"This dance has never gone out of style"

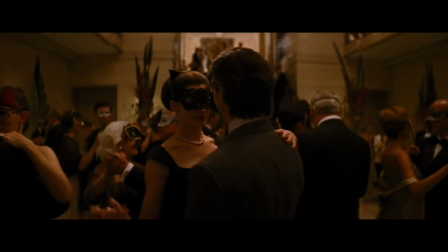(0:03)
The waltz scene is one of the most enduring cinematic staples.
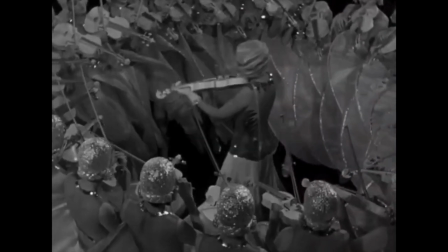(0:07)
From the dazzling waltz-inspired musical numbers choreographed by Busby Berkeley in 1930s musicals,
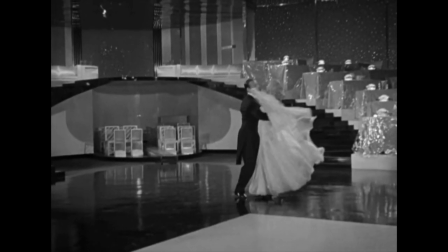(0:15)
and the spiralling showstoppers performed by Fred Astaire and Ginger Rogers,
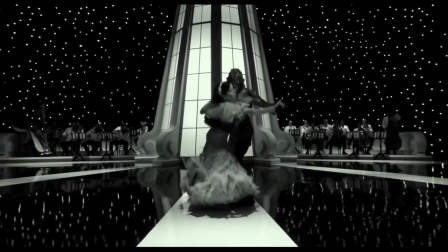(0:21)
the waltz continues to inspire displays of passion and romance, even in the unlikeliest stories.
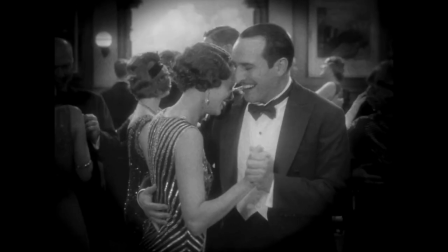(0:28)
They can bring together stars of silent comedy, those who imitate them, and even our most dashing Hollywood icons.
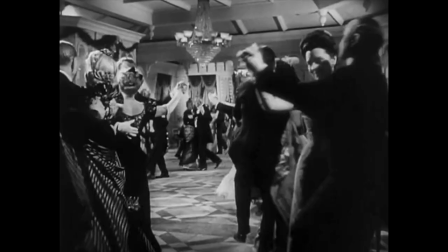(0:36)
In this video, we'll see the Grand Waltz at its most spectacular, moving across the world from Old Vienna,
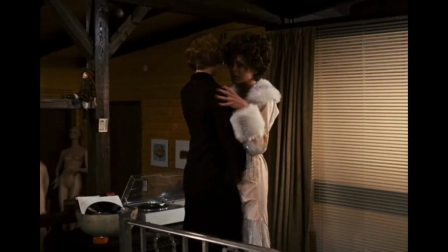(0:44)
where the dance originates, to the more intimate corners of cinematic ballrooms past and present.
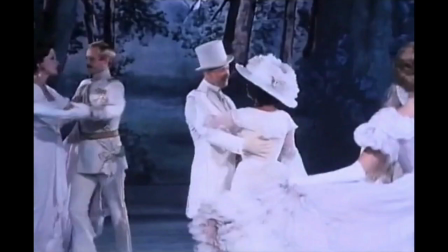(0:50)
So come, take your partner by the waist, and let's dance through film history in three-quarter time.
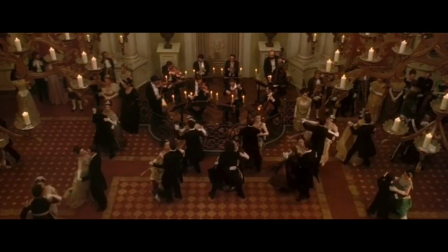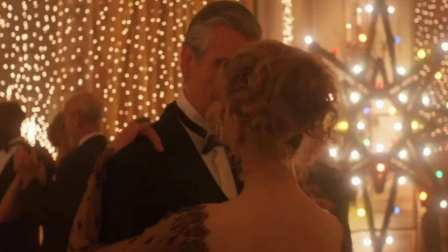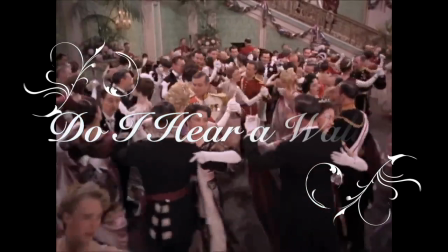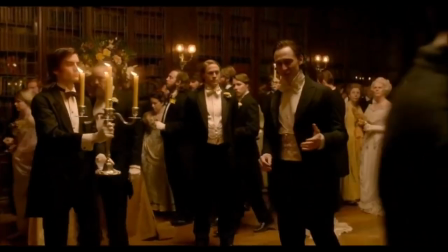(1:14) Complicated dance, really. The lady takes her place slightly to the left of the leading gentleman. Six basic steps, and that's all.
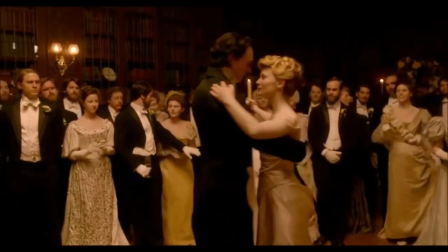(1:21)
I couldn't have put it better myself. As this scene from Guillermo del Toro's 2015 film Crimson Peak illustrates,
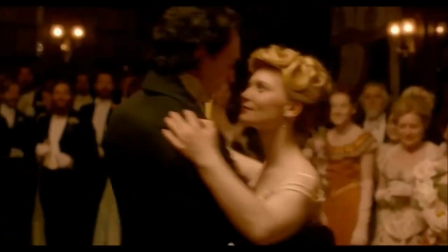(1:28)
the waltz is the simplest of ballroom dances, in which the partners revolve around the floor in three-quarter time.
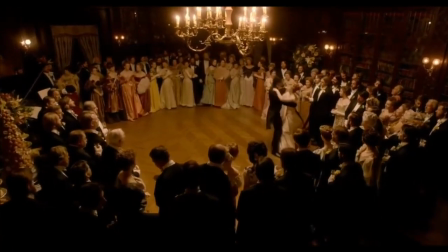(1:35)
That's 1, 2, 3, 1, 2, 3, 1, 2, 3.
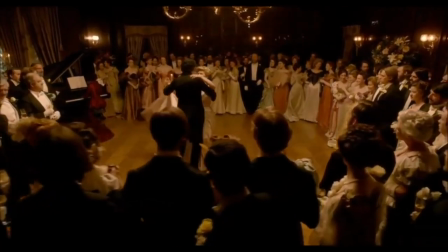(1:39)
Cinematically, it is perfect to establish a silent connection between two characters,
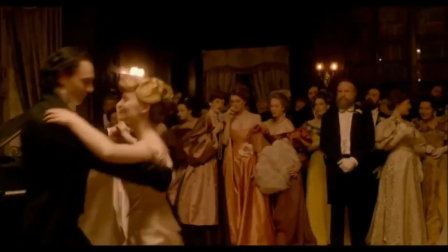(1:44)
locked in a gaze, their bodies close together, shutting themselves off from everyone else in the room.
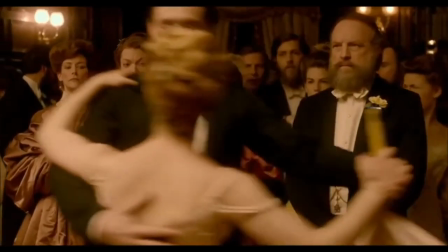(1:50)
It can be fast, or it can be slow, but if the camera remains with the dancers,
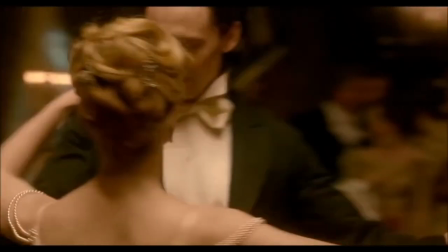(1:56)
it can give the impression that it is the world which is moving around them. Reverse shots to characters looking on reveal their judgments,
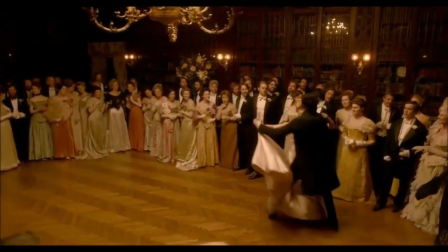(2:04)
creating an elegant framing device for dynamics to be established, all without it being necessary to say a word.
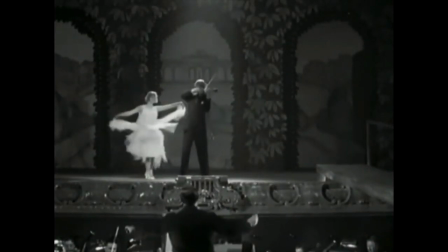(2:11)
The intimacy that the waltz creates between two people has made it a conventional means of establishing a film's romantic core.
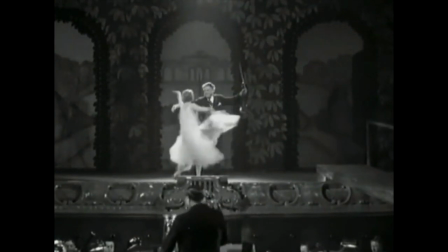(2:20)
The advent of sound cinema inspired a wave of musicals, often tied to national heritage,
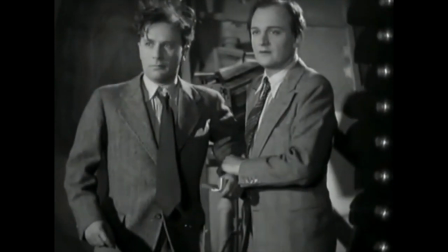(2:26)
such as Ngeza von Bovary's 1930 film Two Hearts in Waltz Time,
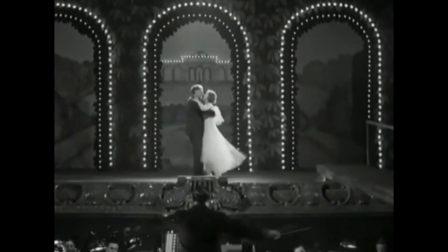(2:31)
which gives the waltz a sexier update than that which we might typically associate the dance with.
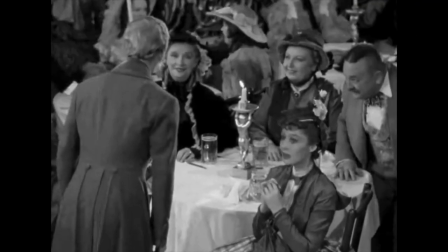(2:37)
Not that it was immediately greeted with respect. The intimacy of the dance made it shocking when it came to Vienna,
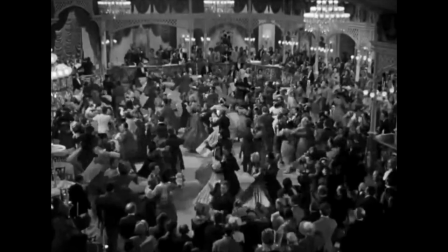(2:44)
but was fashionable from the 1780s before reaching its peak in the heyday
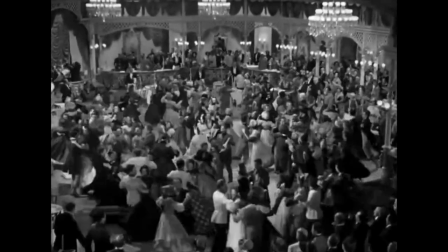(2:49)
of waltz king Johann Strauss II in the mid-19th century.
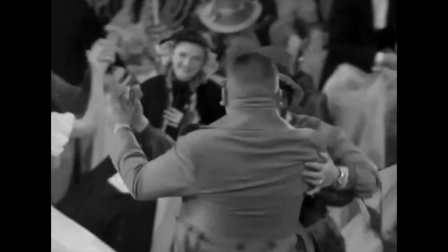(2:53)
As seen in this 1938 American picture, The Great Waltz, loosely based on Strauss's life, it caused something of a sensation.
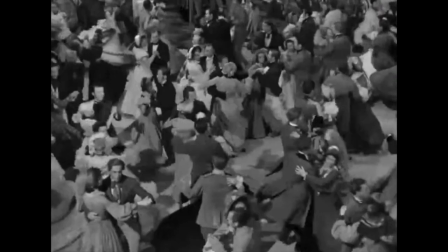(3:03)
Of course, one waltz has captured cultural imagination above any other.
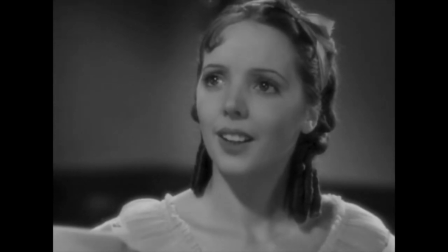(3:08) What was that phrase you played that I like so much? Oh, I don't know. I do.
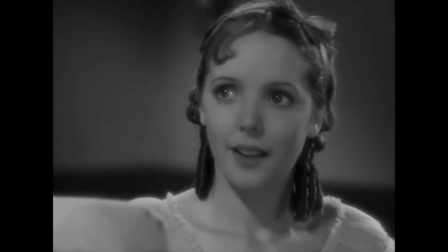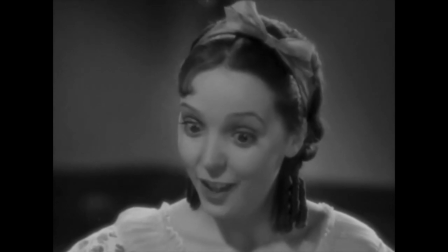(3:20) Look, it just fits. What? Danube so blue, so blue, so blue.
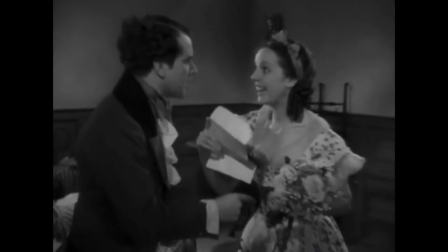(3:26)
Ander Schoenen Blauen Donau, or By the Beautiful Blue Danube, was really only a mild success when it was premiered in
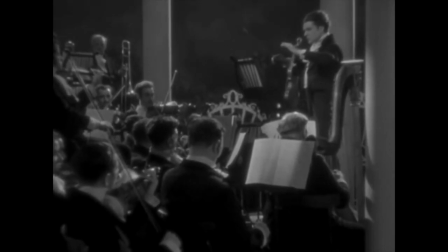(3:34)
1867, by contrast to the depiction of its composition in this early Alfred Hitchcock film from 1934, entitled Waltzes from Vienna.
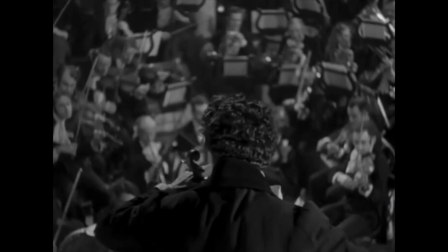(3:44)
The film comes after a series of films popular in the 1920s, inspired by 19th century Viennese operettas,
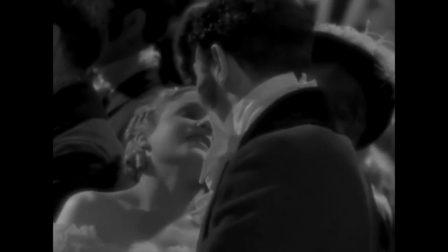(3:52)
largely made in Germany and Austria, including The Merry Widow by Erich von Stroheim.
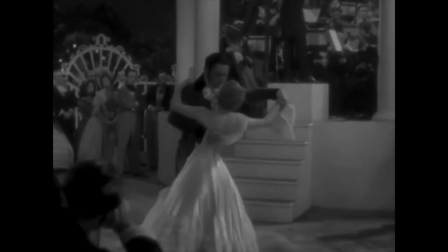(3:57)
It's a genre that has been almost completely lost to time, although the waltz has endured.